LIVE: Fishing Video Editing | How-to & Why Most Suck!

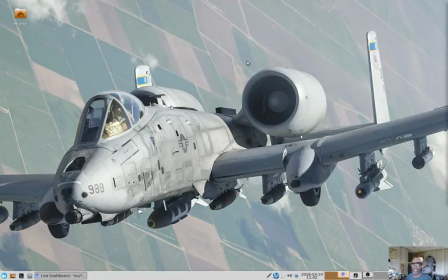25:36 Anyway, see, it's already, I'm noticing 25 minutes passing and it's been 25 minutes.
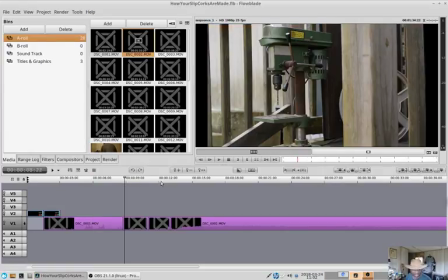25:45 I want to show you something. We have exactly 13 seconds worth of video.
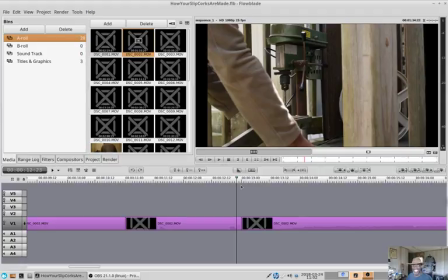25:56 See, that's what I'm talking about. From my perspective, it's been 25 minutes, but when you click play on the YouTube when I finish this and upload it, only 13 seconds has passed. See, time is relative. Time is in fact relative, my friends.
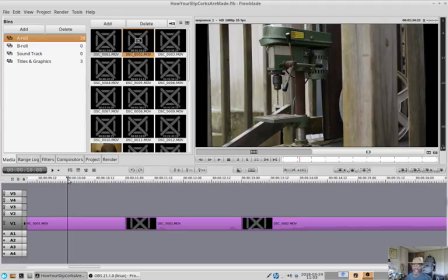26:14 Albert Einstein was right. It is relative.
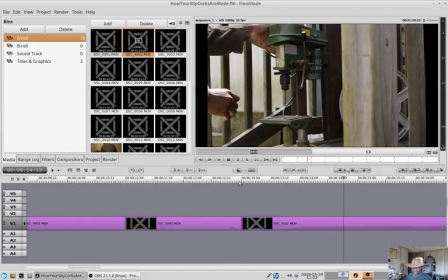26:22 Right there. I'm thinking about some music right here because it's getting a little dull. Let's start over.
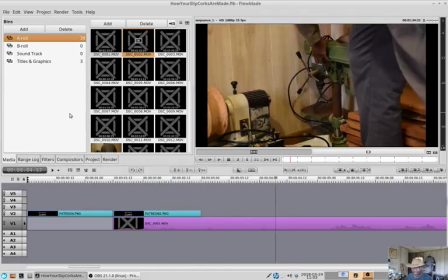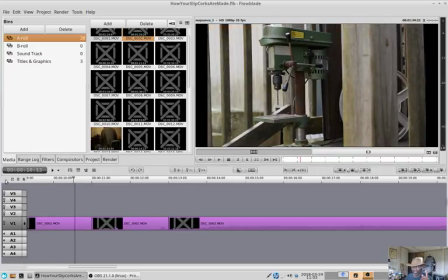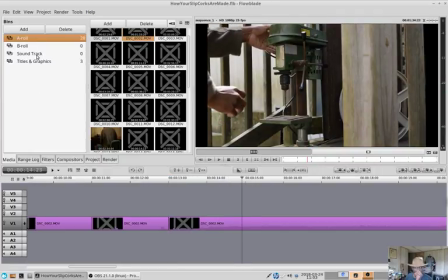26:46 Boom. Right there. So another thing, what emotion do I want to evoke? Well, I'm working. I want some music that evokes work. So we need to add some soundtracks.
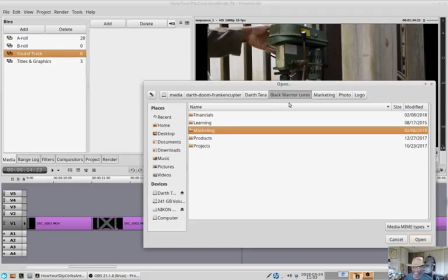27:00 YouTube has a great soundtrack library a lot of which I have downloaded here and
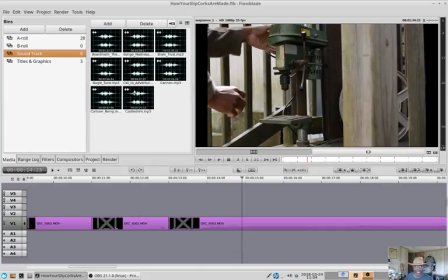27:12 it's perfectly free it's they want you to download they want you to use it in your video and so I need something that says work
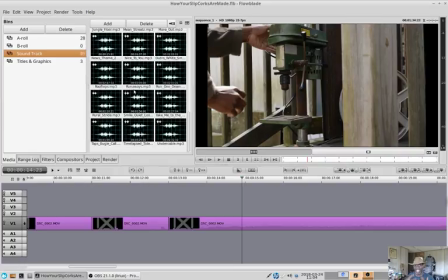27:19 but not a laborious sort of slave driving work a fairly enjoyable light work if you can come up with one or two words that says this is what I'm feeling, the music can help communicate that.
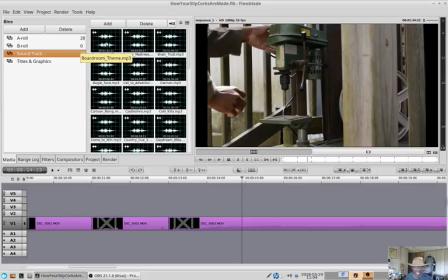27:38 This is where my background in music kind of comes in. Although I'm not writing the music, I can do this here. Let's see. It might be loud for you here.
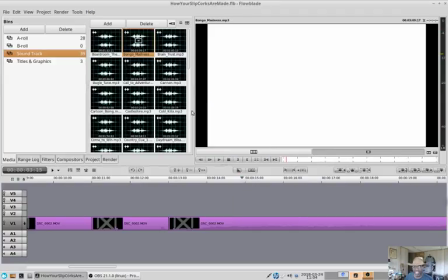27:50 Let's see, it's too playful. Again, too playful and silly, you know? I know that won't work.
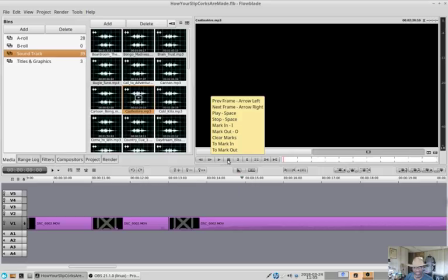28:14 What's this one? Come on, play.
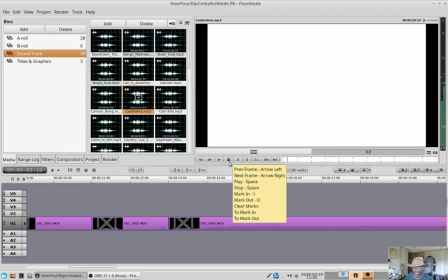That's actually kind of nice. let's see where it goes
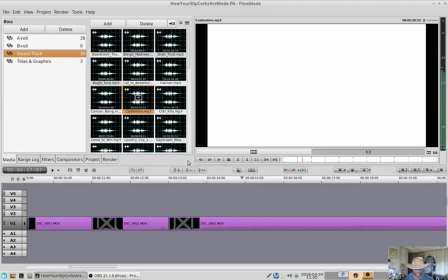maybe a little too melancholy here we go that would be funny
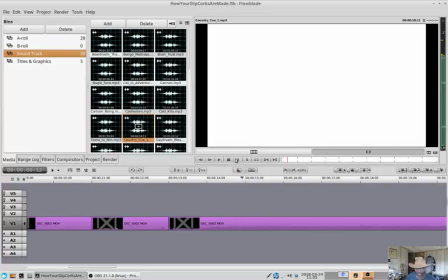28:54 okay heck no you've heard this one before I use that for intros and stuff from time to time
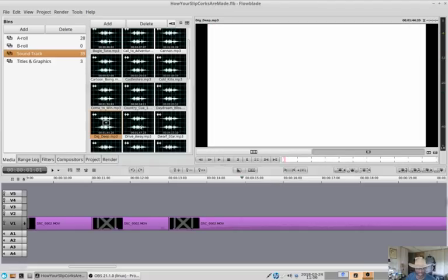29:07 It's like mega death, what was that, I don't know man, just wait, no, yeah, it's just too sentimental,
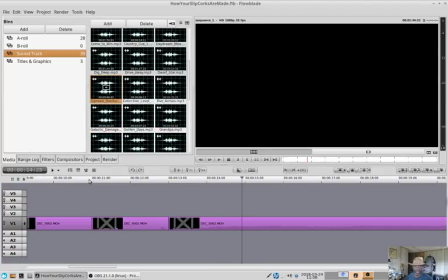29:26 okay, but anyway, we can put some music there, and
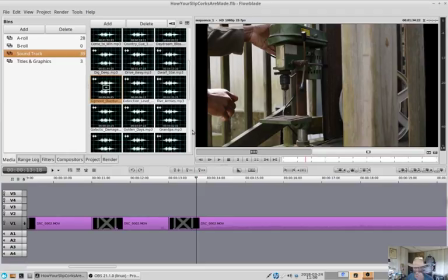29:35 I kind of want the audio, the sound is really what triggers things more than anything,